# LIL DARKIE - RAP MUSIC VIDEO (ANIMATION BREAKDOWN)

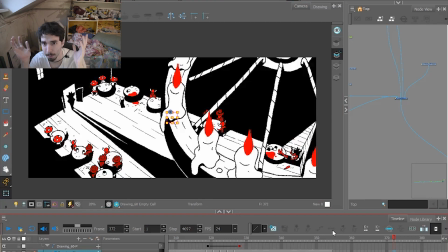The thing is, if you want to create perspective, it's best made if you have a front object and a back object. So here the chandelier is closest to us. The first time I made this shot, so if I turn off this,
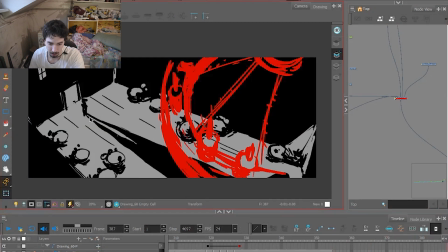you can see it's static and he's only moving, and he's not even moving all that much.
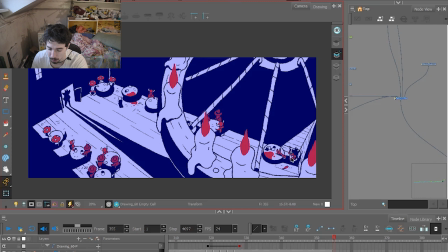I finished the shot, I made all the characters, I made Wendigo in the bottom right corner, Darkie in the top left corner, and I made him move down, and I also made a small camera movement of the whole shot together.
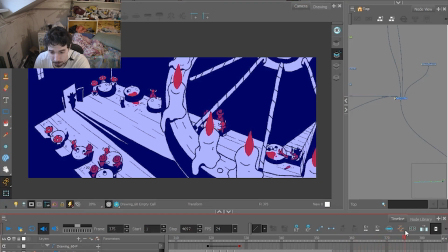If you can see, it's going from left to right, but it looked a little fake, as though I was just moving the screen like I'm doing right now without actually moving the camera and making different objects move separately, which creates the idea of depth.
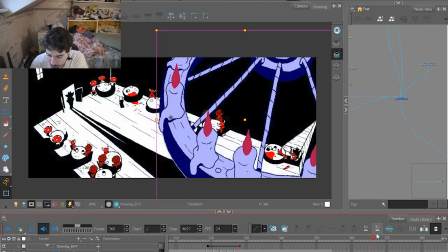So what I did, I just grabbed the chandelier and I moved it a little faster than everything.
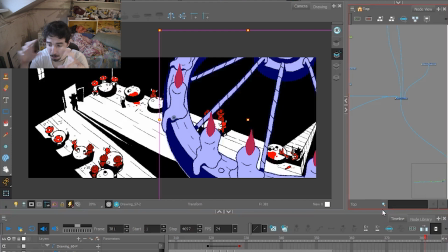So I have it in a group. This is okay. Yeah, as you can see, I'm not really tidy with my note trees. Okay, I will show you this later because it's a real mess over here. But if I have a simple drawing of a character's head, and I have a body, and the head has a peg which can move the head separately, and the body has a peg that can move the body separately, I have another peg that connects both of them, and if I move that peg, it moves the whole body together.
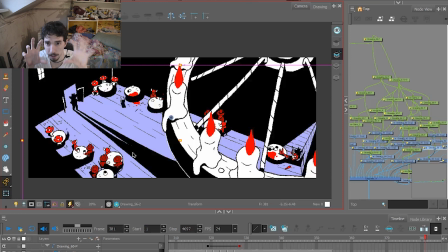For this shot, I move the whole shot, and inside that movement, the chandelier is moving with it. So I added a little faster movement of the chandelier, and that creates a depth effect.
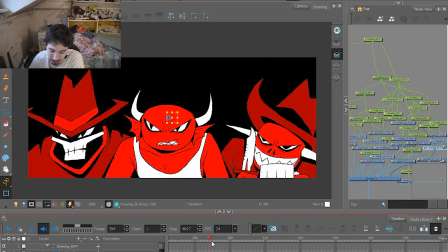yeah. So if you wanna save on animation budget, this is the best way. So basically, I have these guys drawn in one frame. Dark is just moving in front of them, and it's just a flipped image without any animation. I really like so stuff like that where you're just lazy, but it works.
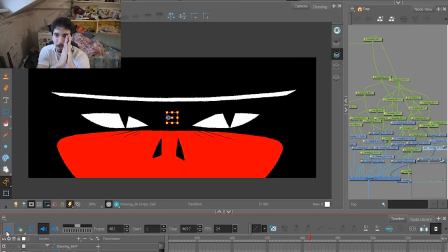Yeah, this is just a frame of the eyes on a separate layer, and I move them.
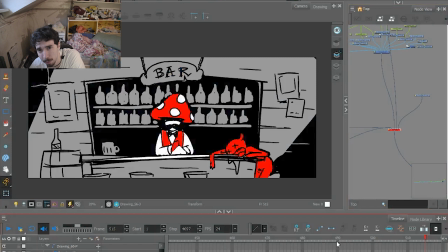So yeah, as you can see, a lot of the storyboard, the animatic, is actually really polished. It's not so sketchy. That's why it takes a lot more time to make the animatic. If you make a really strong animatic at first, it's going to be easier after that, because you basically follow the lines. But of course, it's best to make a more scribbly one, a storyboard at first, with throwing out your ideas, then polishing it, making a stronger animatic, and from then going to the final polish.
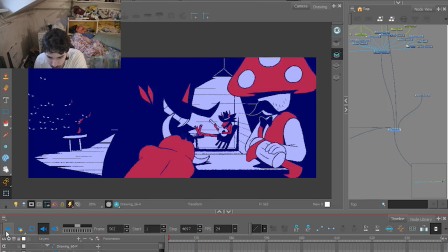Stuff like this, when they go on the strings, it's a looped animation.
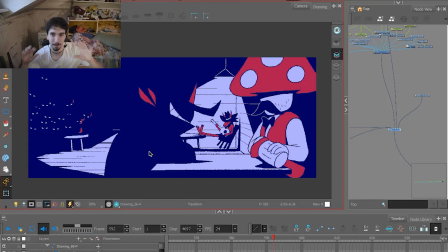Looped animations are a thing of beauty. Looped animations are my favorite thing, because if you can use a looped animation, you basically get away with a lot more time in a much smaller amount of time.
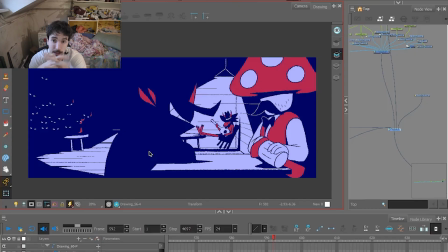So if you really have to finish your animation fast, loop your animations and make them look good. So you can really polish a lot more looped animation than a complete frame by frame scene.
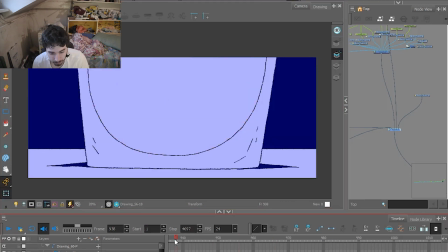Yeah, this was
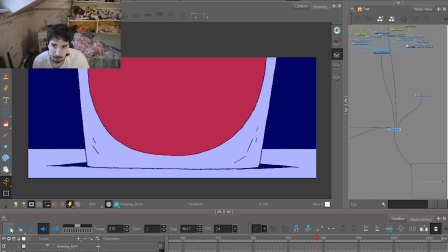drawing a couple of keyframes and then making a lot of in-betweens to make it smoother.
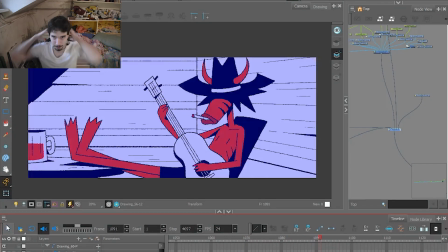As you can see, when you string a guitar, you don't do it like this, but if you are on a time crunch, you have to do it like that. So yeah, the drinking shot again. Yeah, so we have the keyframe from here, and we have the keyframe over here, and doing all the in-betweens.
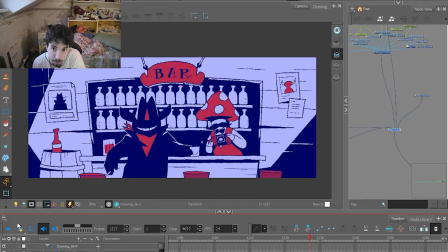There's nothing more I can tell you about that. It's just drawing.